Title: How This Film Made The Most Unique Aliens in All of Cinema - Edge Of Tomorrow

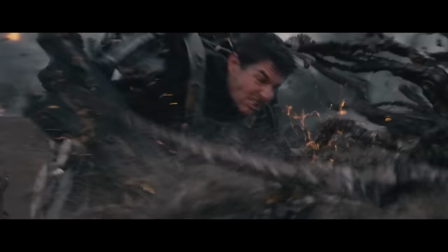0:00 In the Groundhog Day meets Saving Private Ryan action film, Edge of Tomorrow,
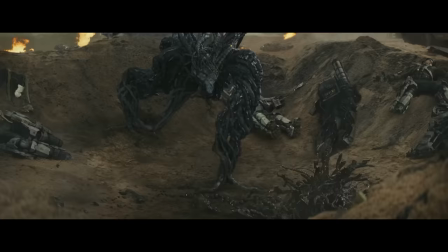0:04 the design of the film's antagonists, the Mimics, posed a very unique design challenge.
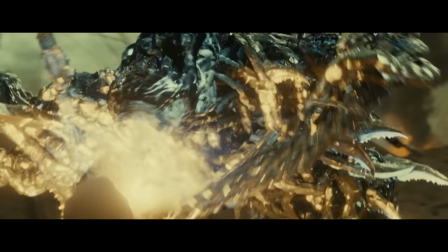0:09 These creatures had to be so dangerous that the only way to overcome them was to literally reset time over and over again until you can finally beat them.
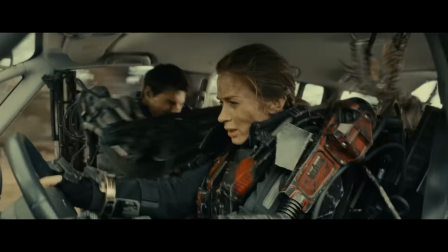0:18 But at the same time, they had the limitation that they couldn't be so deadly that they were completely unkillable.
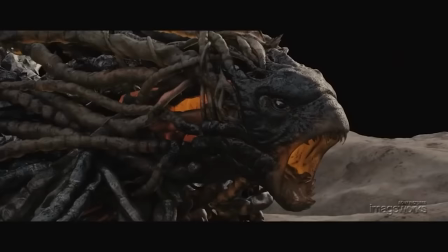0:23 And so, to achieve this, I believe that the filmmakers leveraged the power of the unknown and made the mimics into the most alien aliens in all of cinema.
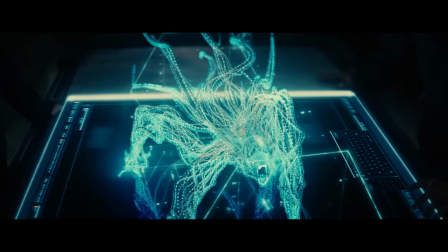0:33 From the way that they moved, to the way they look, to the way they fight, even to the way they sound. Because when something as deadly as a mimic is a complete unknown in all aspects,
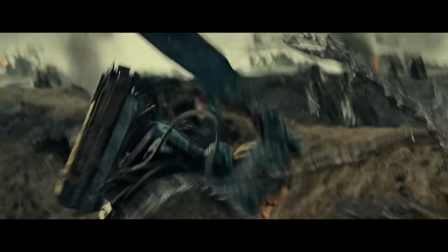0:41 then its biggest weakness is going to be trying again and again to defeat them, and thus slowly uncovering all of those unknowns.
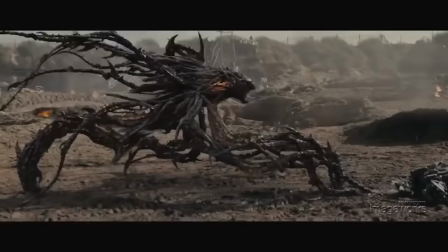0:48 So that's why, in this video, we're going to explore exactly what the filmmakers did to make these creatures so unique and so deadly,
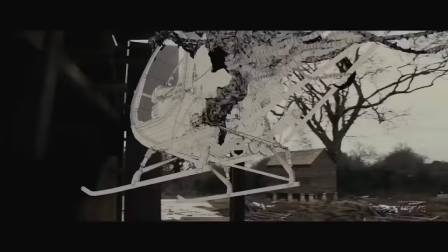0:55 whilst also asking why other films don't do this, and then use all of this as an avenue to explore how the film masterfully tied this power of the unknown into
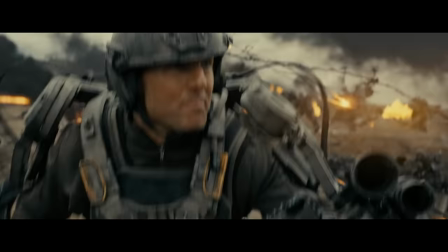1:03 the film's narrative. So, let's dive into this movie that literally no one saw, but yet remains one of the coolest and most creative films of the last decade.
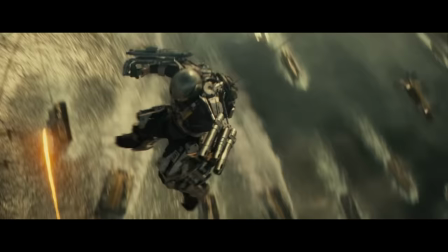1:12 So yeah, I think a lot of this unknown quantity comes from that first opening battle,
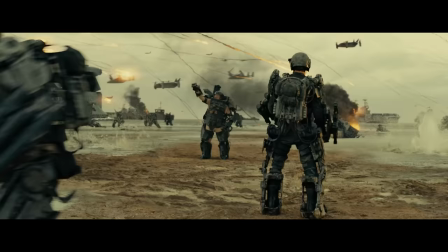1:17 because for much of it, the audience never actually gets to see who or what the soldiers are fighting.
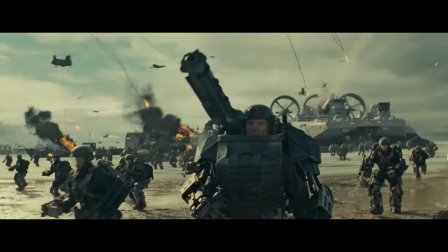1:22 Instead, all we're exposed to is chaos, death, and scores of javelin-like missiles that go screeching overhead.
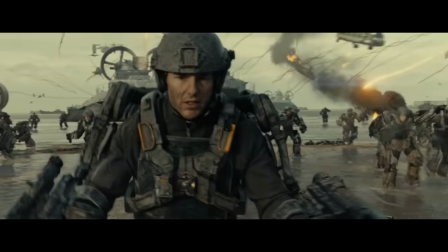1:29 And by keeping the threat obscured like this, it had two brilliant effects on the audience. The first is that it allows us to identify with the disoriented main character, Cage,
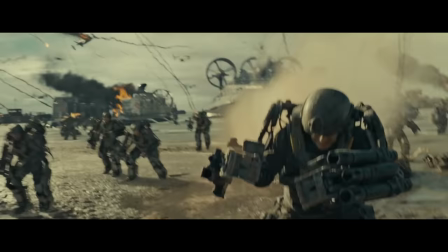1:37 and attain that same level of chaos and confusion that he feels as he's been unwillingly thrust into this battle.
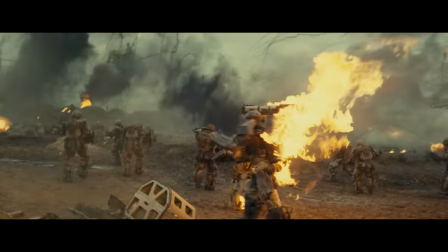1:43 But at the same time, it also allows the audience's imagination to begin to form their own image as to what this alien menace actually looks like.
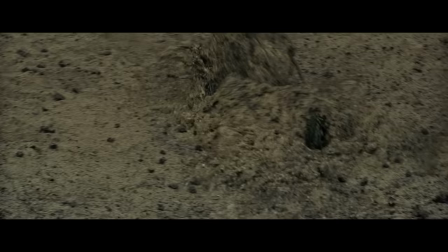1:50 And so when they're finally revealed to us towards the end of this battle, director Doug Liman wanted them to exceed anything we could possibly have imagined,
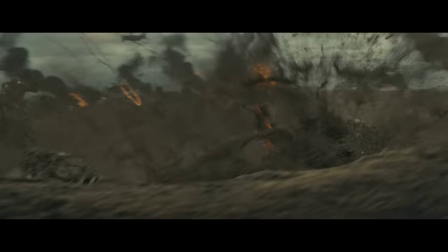1:57 having them look deadly to the touch, whilst also having them be truly alien in nature,
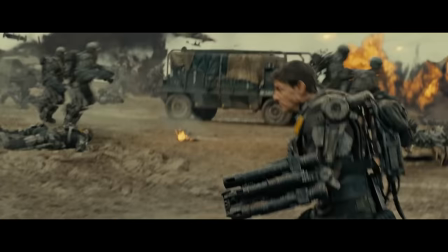2:02 and thus instilling the audience with that same sense of fear and unknown that Cage feels upon first seeing them.
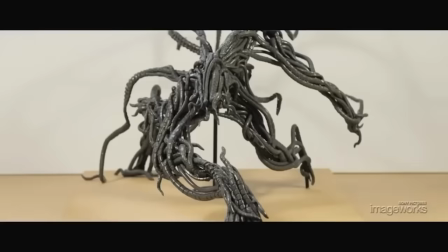2:07 And so, to achieve such a unique design, the artists behind these creatures needed to break as far away as possible from the standard way that we tend to create sci-fi.
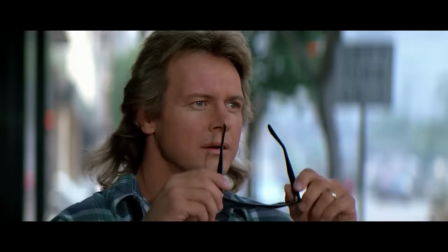2:15 And that was by not filtering these creatures' appearances through our human perception of the world.
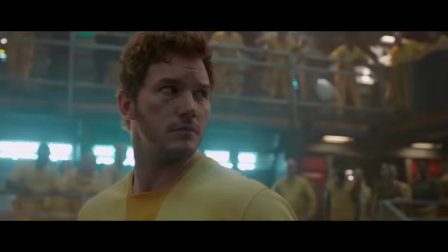2:21 Because you see, usually when we design alien worlds, creatures, or tech, they're almost always, to some degree, funneled through our understanding of reality.
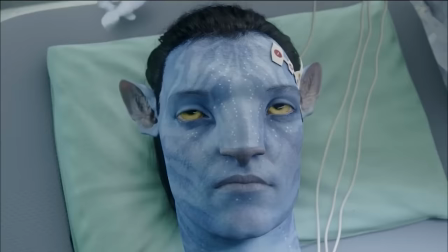2:30 And so this can manifest in very overt ways, such as giving the creatures mammal-esque features, like eyes, a nose, or a mouth.
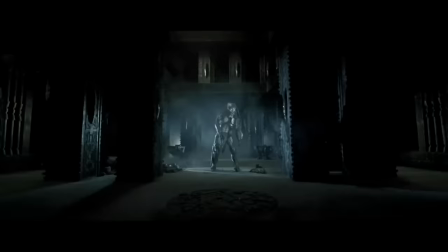2:37 But it can also manifest in much more subtle ways, like how the creature stands,
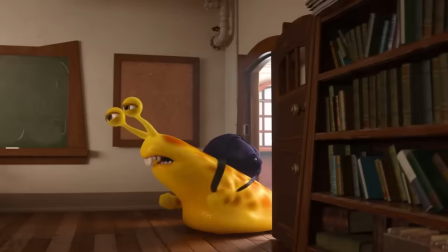2:41 whether they're a biped, a quadruped, insect-like, or slug-like, to what their exterior is like.
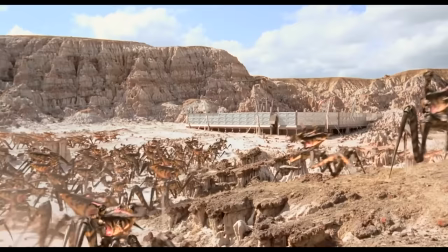2:46 Maybe they'll have skin, or perhaps they'll be furry, or have a hard shell. Or to how they move. Maybe they'll scuttle around, or fly, or sprint.
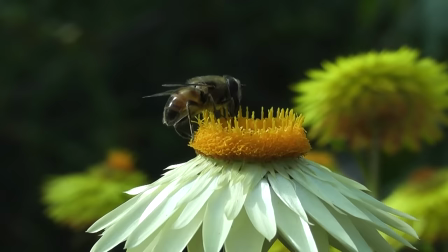2:54 All of these design choices tie in somehow with how our minds perceive reality. And you can always draw that line between something we can comprehend on this planet, and these creatures.
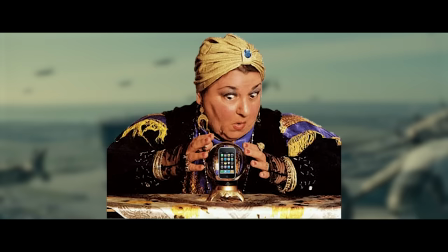3:03 It's kind of like that whole thing that no sci-fi movie from back in the day ever predicted the smartphone.
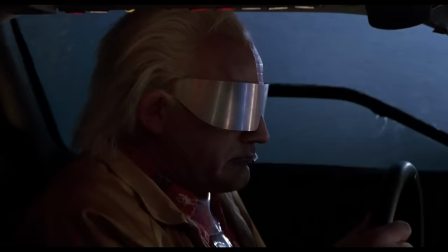3:08 Because back in the 1970s, tech like an iPhone just wasn't in the writer's frame of reference for the world. or their perceptions of the future,
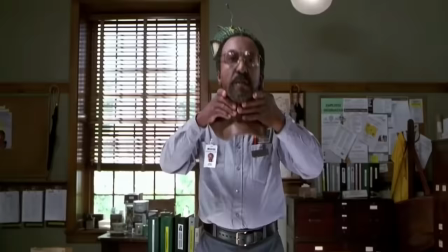3:16 so they could never have predicted the tech and put it into the movie.
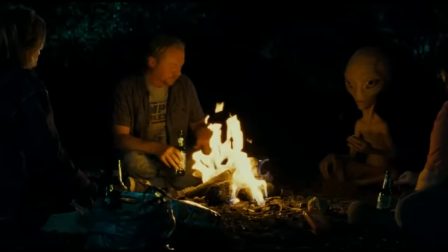3:19 But now, I'm making this familiarity to our world sound like a bit of a bad thing, but this is absolutely not the case.
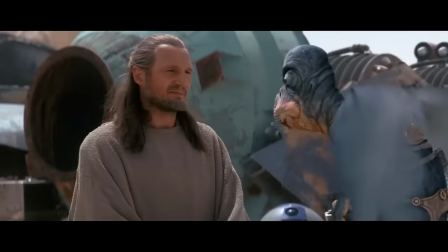3:26 In fact, this familiarity is done on purpose, because in making elements of these creatures recognisable to us,
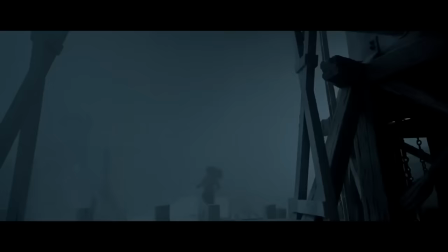3:31 it lets the human primal part of our brain project attributes onto them, and thus massively enhance the story.
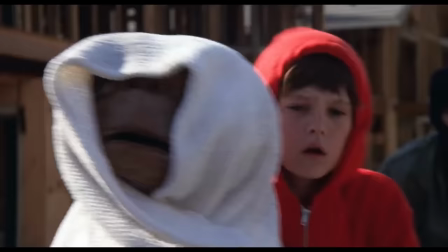3:37 So, for example, perhaps we'll perceive more threat in aggressive-looking creatures, or emotionally connect better to creatures with more human-looking features.
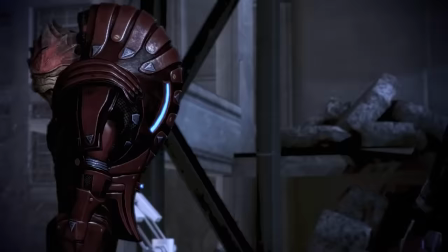3:46 Either way, it can trigger some kind of emotional response in us and draw us deeper into the story.
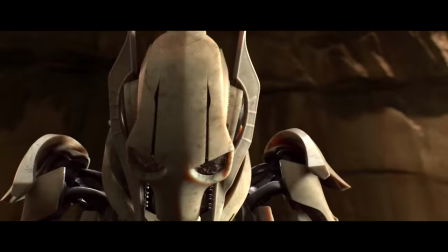3:51 And on top of this, by taking the roots of your character's design from something that actually exists in reality, it helps keep the creature both grounded and believable.
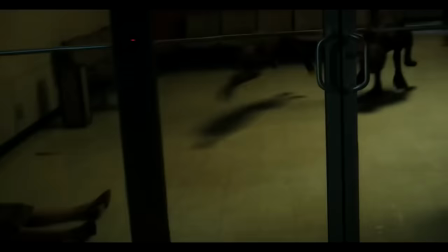3:58 Because now, you can use reality as a baseline to figure out stuff like how the creature should move,
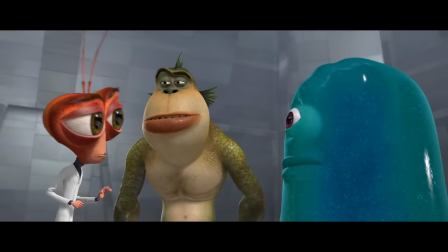4:03 or look, or its strength, or its weight, or what features it should have.
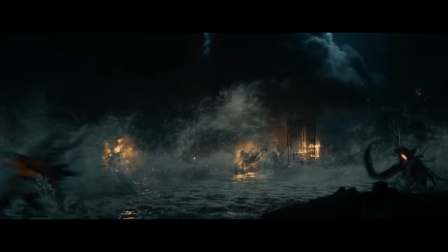4:07 And so this is where the designers actually realised they went a little bit too far with the designs of the Mimics,
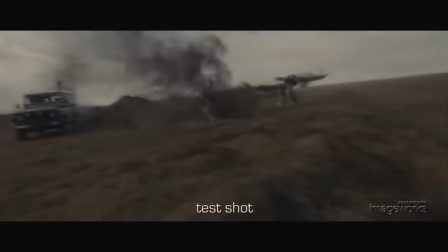4:12 because in pursuit of distancing this creature from anything recognisable, they actually stripped away anything that the human brain could actually comprehend,
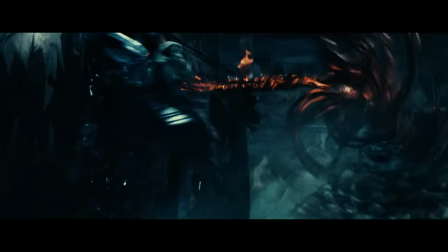4:20 because basically, to make them more unique, they decided that these beings should be formed of individual,
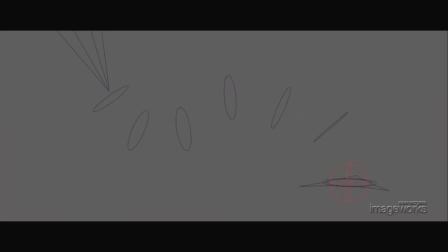4:25 obsidian-coated, sharp, murderous tentacles, and that all of these tentacles should be interlinked to form a singular entity,
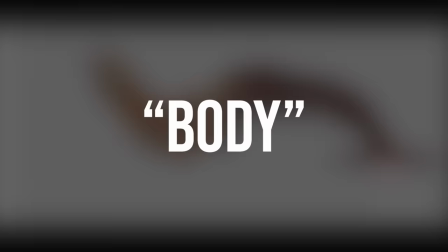4:32 but in a freeform way, and not in any kind of way that could be considered their body.
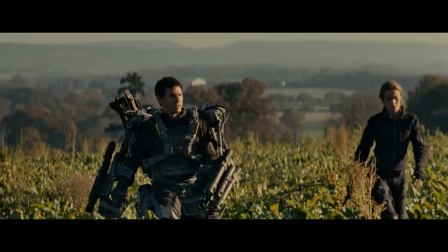4:36 Then they start to look a bit more squid-like, and thus a little less alien to us.
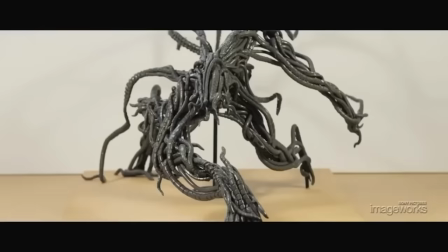4:41 And so to visualize this the artist went and built a little practical model demonstration of this free-formed interlinked tentacle design and they
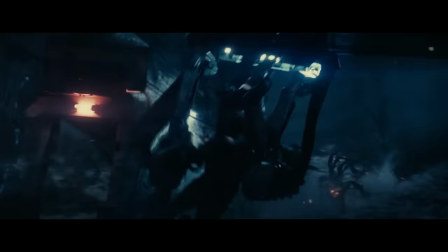4:48 put it down on the table and they looked it and they realized that it just looked like a big blob of spaghetti because without anything to bind all of these
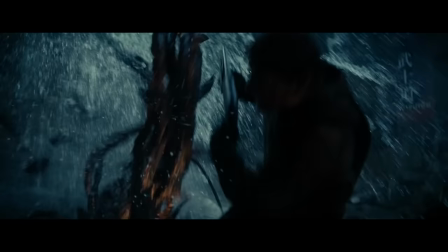4:56 tentacles together there was absolutely nothing that the human mind could cling on to and see coherent shapes in.
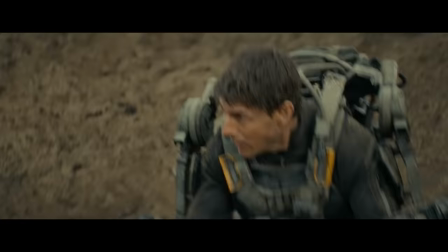5:01 And so this is where at least visually they had to scale back how alien these things are and therefore
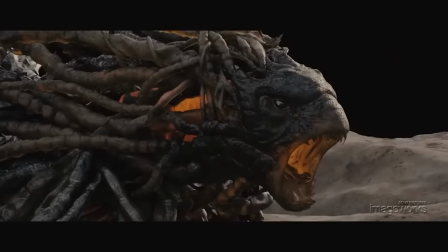5:05 they had to give them some kind of solid body where all of these tentacles were contained within,
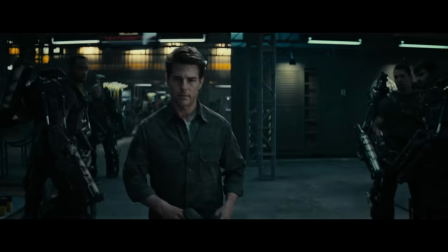5:10 in addition to giving them sharp, untrustworthy facial features, like squinty horrible eyes and a beak-shaped jaw that they could scream out of.
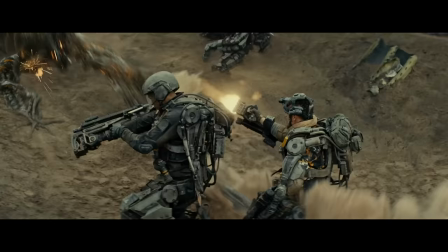5:17 And this worked in a way, because in doing this, they tapped back into that human primal perception of seeing something with these kinds of features as a threat.
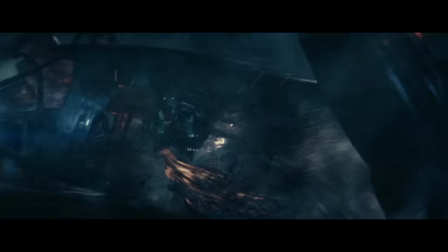5:24 But also in doing this, they just stepped away from their goal of creating something that was a true unknown in its appearance.
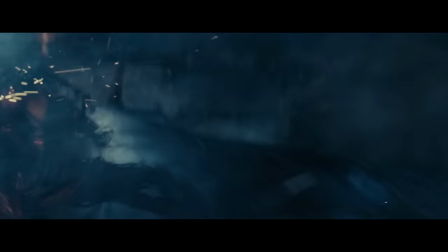5:30 And so this meant that, if they weren't going completely alien in the looks department,
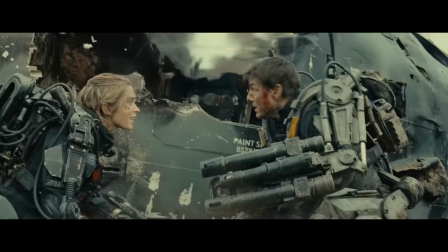5:33 then they'd have to make up for this with how it moved. because again these creatures had to be a threat so they had to be fast and deadly but at the same time this movement still had to be
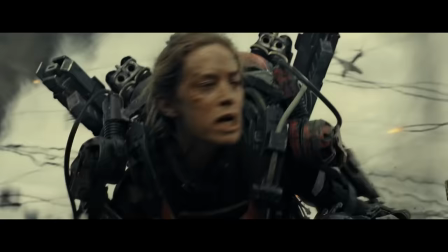5:42 believable and even though they now had a body there was still no real reference in reality as to how a blob of tentacles could move around in any
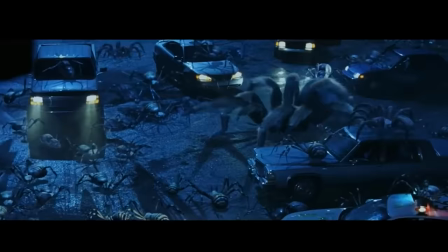5:49 sort of threatening manner because to look at you'd assume these things would just slug around like a slug or maybe crawl like a giant spider
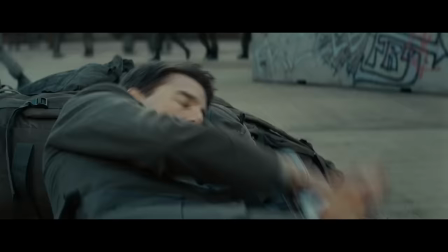5:56 or perhaps float like those robots in the matrix all of which aren't really deadly enough to have to reset
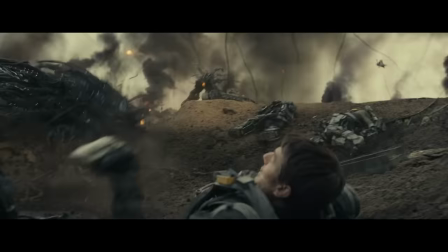6:02 time to kill and so the artist set about trying to find this magic bullet movement that was both believable,
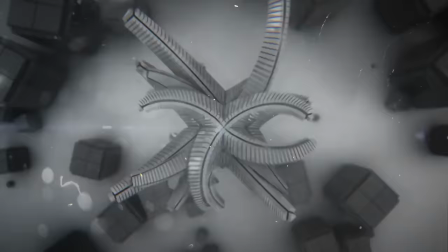6:08 but also an insane threat to humans. And eventually they found themselves looking at this design here by SR Partners, which was the perfect match.
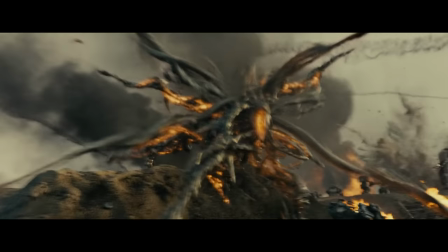6:16 Because with this clip as a reference, the animation team could transpose this wild kinetic movement onto the mimics and create this erratic yet physically correct looking movement.
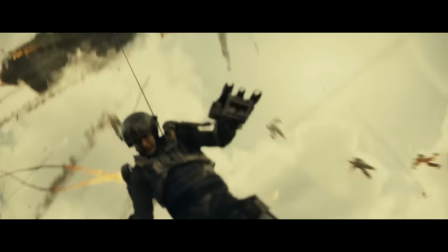6:25 And on top of this, this kinetic baseline gave an opening for the artists to add a true degree of unpredictability to the mimics.
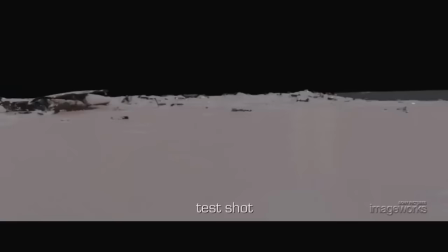6:31 Because now, for example, rather than having to turn around to face a target, the Mimics head could just fold through their body to face the other direction and then their entire body could grow new
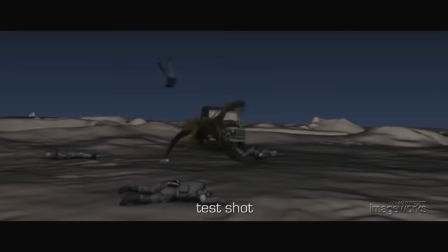6:39 limbs and adapt to this new orientation or they could just grow new limbs to create a random unpredictable
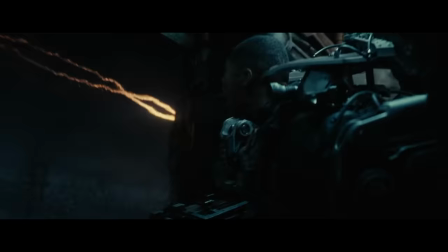6:44 attack and what I love about this is how this unpredictable movement makes the Mimics the perfect enemy to fight against with a time reset mechanic
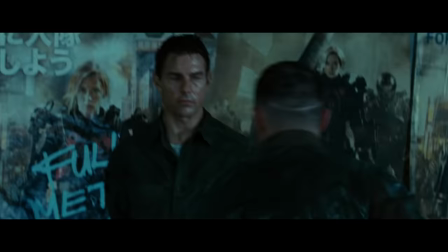6:51 as the only way you can outmaneuver such a rapid enemy is if you know what's coming in the future and so this kind of taps into that whole
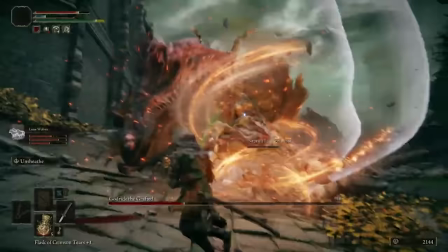6:58 video game learning the enemy's attack pattern and then waiting for an opening kind of thing which is a brilliant yet
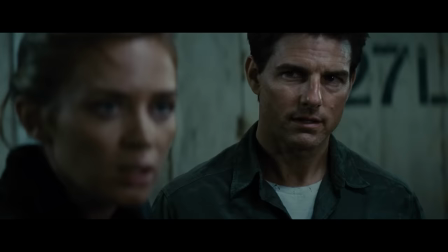7:04 subtle addition to how video game inspired this film is and it really shows how much thought went into these creatures.
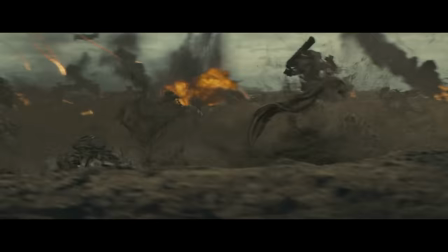7:09 So yeah from an artistic perspective this movement is great but from a technical perspective from the accolades we just listed that it's unpredictable that
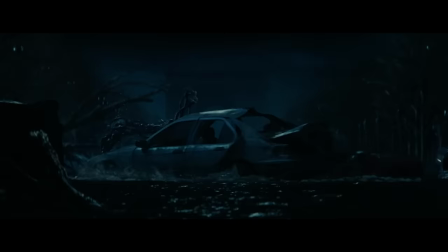7:17 its shape can change at a moment's notice it's made up of thousands of individual interweaved tentacles and that it does all of this at an insane speed this kind
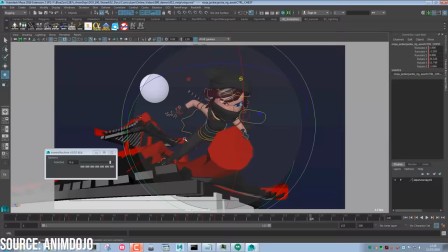7:24 of goes against every single thing that VFX eyes and more importantly animators want to work with.
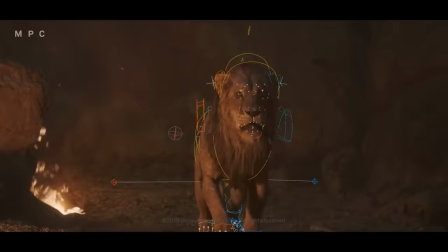7:30 Because what animators want is something solid and that has a completely consistent shape.
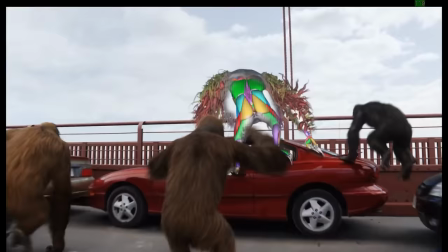7:35 Because underlying 99% of all digital characters is this thing called a rig.
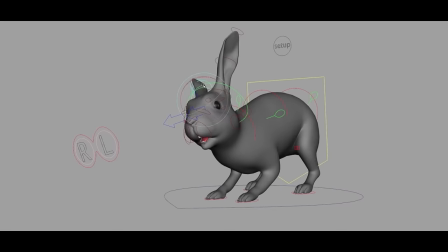7:40 And this is basically the character's skeleton which animators can use to drive and deform the shape of the character.
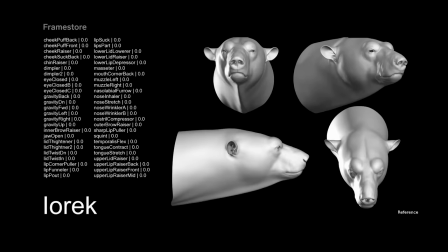7:46 But to get this rig to work a lot of effort has to go into setting it up. Manually determining which areas should have control over others and how much these bones should deform the shapes around them.